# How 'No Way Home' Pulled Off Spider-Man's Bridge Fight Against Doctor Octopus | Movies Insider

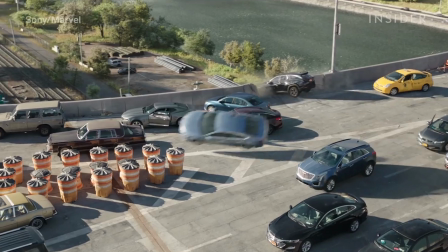0s
In the iconic bridge fight from Spider-Man No Way Home, Dr. Octopus's tentacles were the work of the visual effects team.
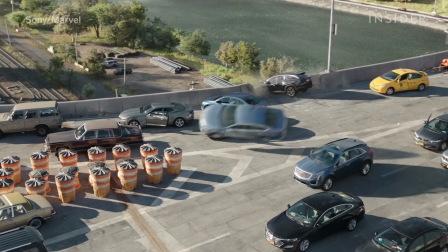7s
But on set, the car and these exploding water barrels were very real.
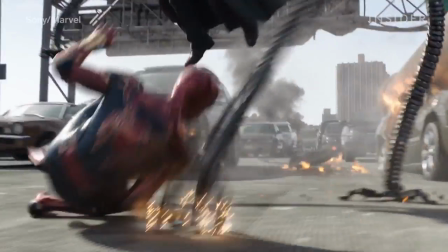12s
Even if we're going to replace all that and have digital versions of things, if you can shoot something, it's always better.
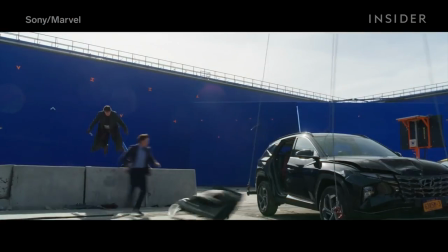18s
That's visual effects supervisor Scott Edelstein. His team collaborated with special effects supervisor Dan Sudick to find the right
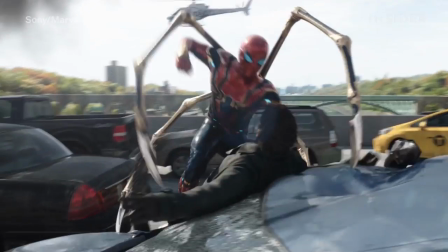25s
mix of practical and digital to create No Way Home's action-packed bridge fight.
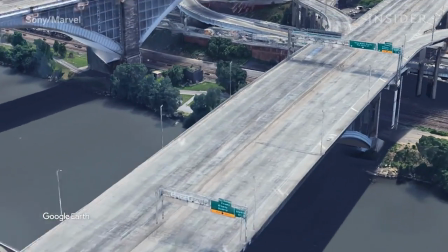30s
Like when Doc Octopus first emerges with his mechanical arms.
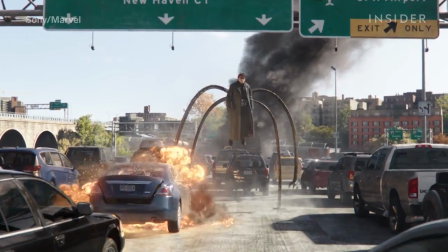34s
To really sell the strength of these CGI arms, Dan devised a way to crush the cars practically into what the crew called taco cars. When I saw the previews, I thought, wow, wouldn't it be great if we could just pull down the center of the car very hard and just let the car fold up by itself?
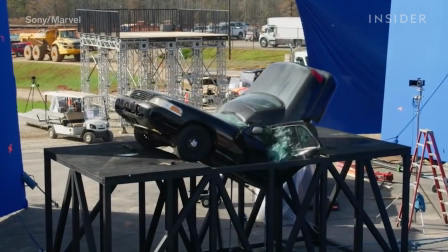50s
First, Dan built a steel platform with a hole in the middle.
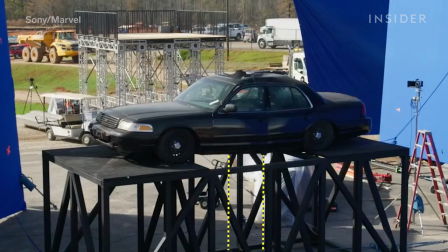54s
Then he placed the car on top of it and attached two cables to the bottom center of the car, pulling it through while it split in half.
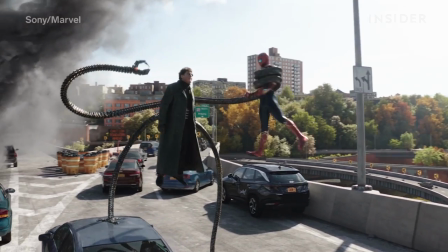63s
Shots like this one, hello, Peter, where Doc Ock was simply suspended in the air, were equally challenging.
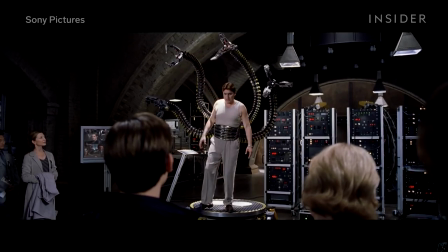69s
Unlike in 2004's Spider-Man 2, Alfred Molina did not wear a pair of puppeteered claws on set.
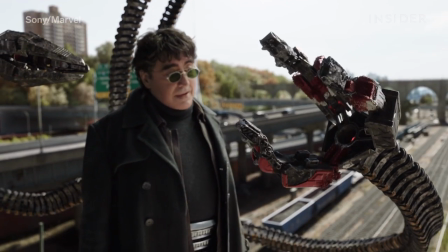76s
While the actor now had more flexibility to move around, Digital Domain would have to know how to place his arms in the shot, especially when they held him up like this.
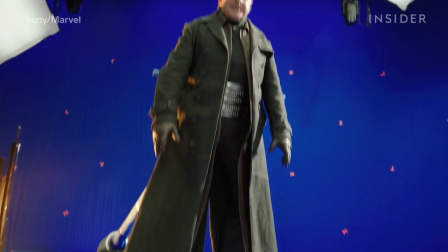84s
The best visual effects references depended on how high his body was above the ground, which varied throughout.
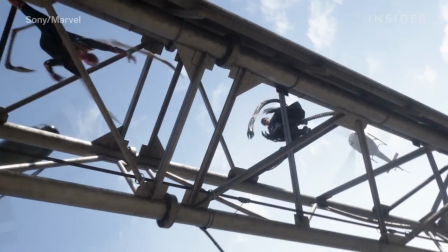91s
Sometimes the crew could use cables to lift him up, letting him move his real legs around more freely, but it wasn't very comfortable.
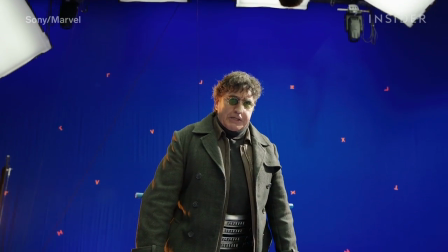98s
Other times he was strapped to a tuning fork, where crew members could steer and turn him from behind, as seen here, when he pulled himself up from under the bridge.
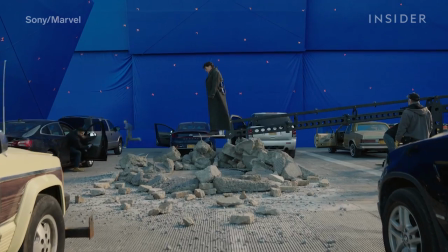107s
When the arms brought him down to the ground, they used a moving platform that could be lowered and operated like a techno crane.
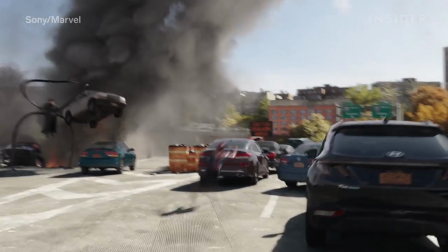113s
This got even trickier for the VFX team as the sequence progressed and the character interacted more and more with his surroundings.
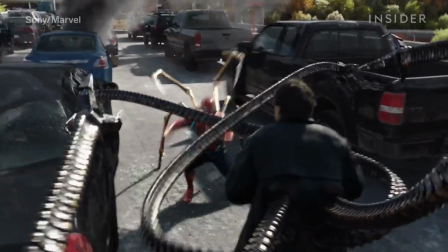120s
John Watts, the director, really wants to have his movements make sense and to have weight.
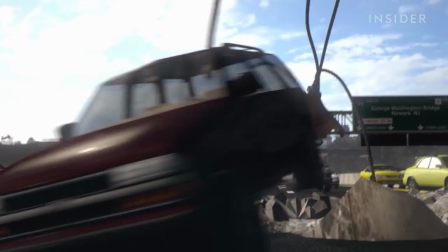126s
So you don't want him to feel light or any of the things that he's interacting with to feel light. This meant establishing clear physics about what he could and couldn't do.
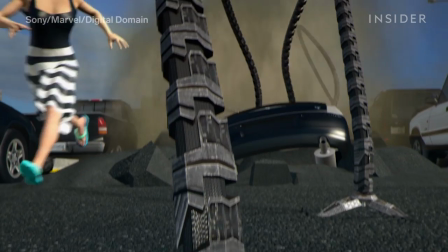134s
For example, he always had at least two hands on the ground supporting him for balance, even as he lifted two cars at once.
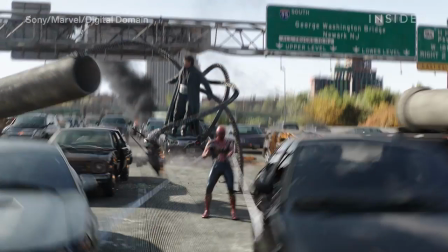141s
The way he handled objects also needed careful consideration. He steps forward and throws a car.
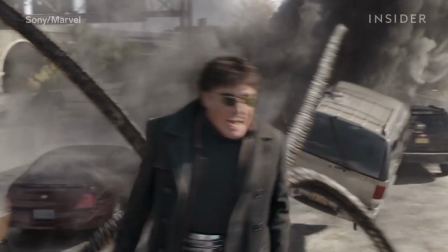147s
He has to transfer that weight, and like another arm has to go land on the ground to hold him up as he's throwing the car forward.
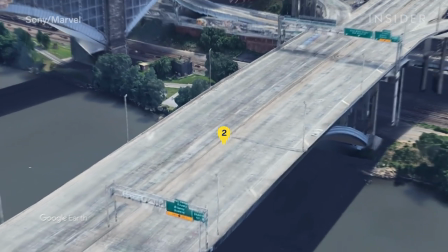154s
The practical team also applied these rules to props used in the fight. Like here, when Doc Ock throws a gigantic pipe at Spider-Man and instead crushes a car.
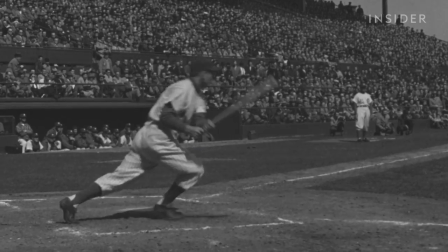163s
Dan and lead visual effects supervisor Kelly Port wanted the pipe to fall like a baseball bat, so it had to practically collapse at an angle rather than flat. It basically is faster at the tip and slower at the handle. To achieve this unique effect, Dan used two cables to hold the concrete and steel pipe straight.
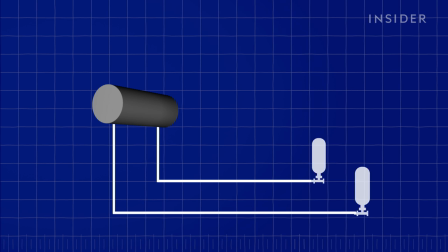179s
Each cable was attached to a pneumatic cylinder, which released air pressure at different speeds. We could force the tip of the pipe down into the car faster than the front of the pipe would fall,
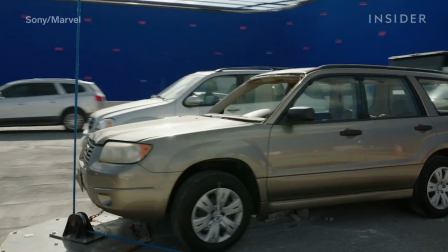190s
and then we'd pull the front of the pipe at a certain speed. But that only took them so far. During an initial test, the pipe crushed the top of the car, but not its sides.
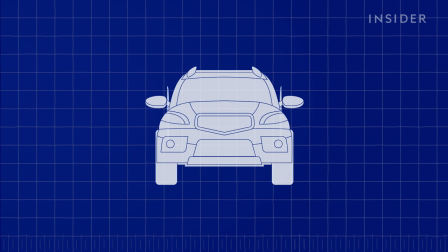198s
So the sides were actually weakened beforehand by cutting out the door frames.
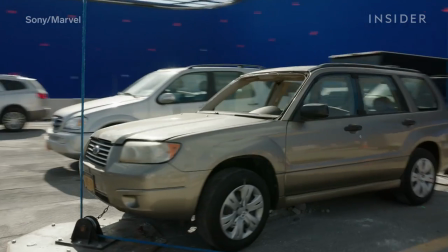203s
Then the crew hid cables inside the car, so when the pipe collapsed, the cables brought the sides of the car down with it.
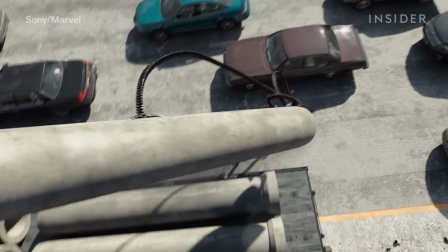209s
Now, it would have been too dangerous for Tom Holland and his doubles to actually dodge that pipe.
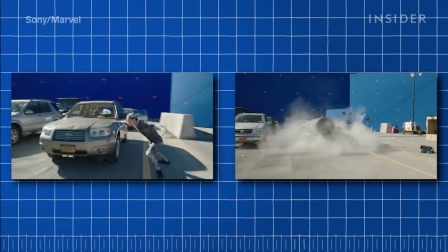214s
So for this shot, the action elements in the frame were shot separately and combined in post-production.
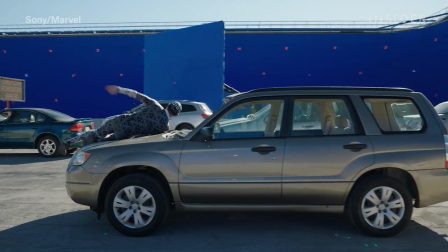219s
In one take, Tom rolled over the hood of the car to make it look like he was dodging the pipe.
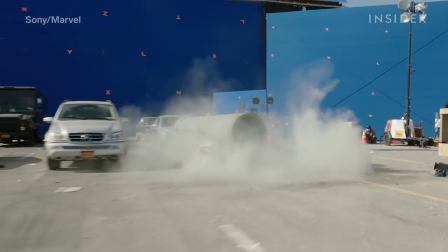225s
Then the crew shot the pipe rig on its own while replicating the speed and positioning of the camera as closely as possible.
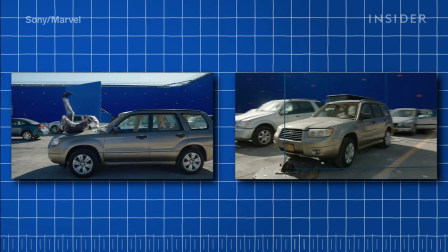231s
We track the camera within all those environments, and we do a lot of like reprojecting so that we can bring it all into one camera, basically.
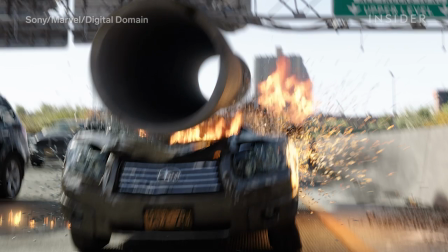239s
In the end, changes in the edit meant Digital Domain had to make this a fully CG shot.
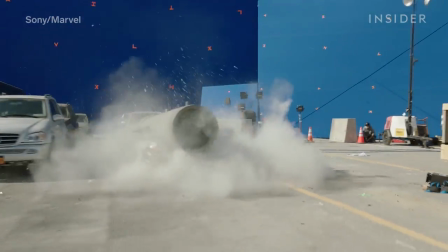244s
But many of the original movements from the camera and the actor are still there.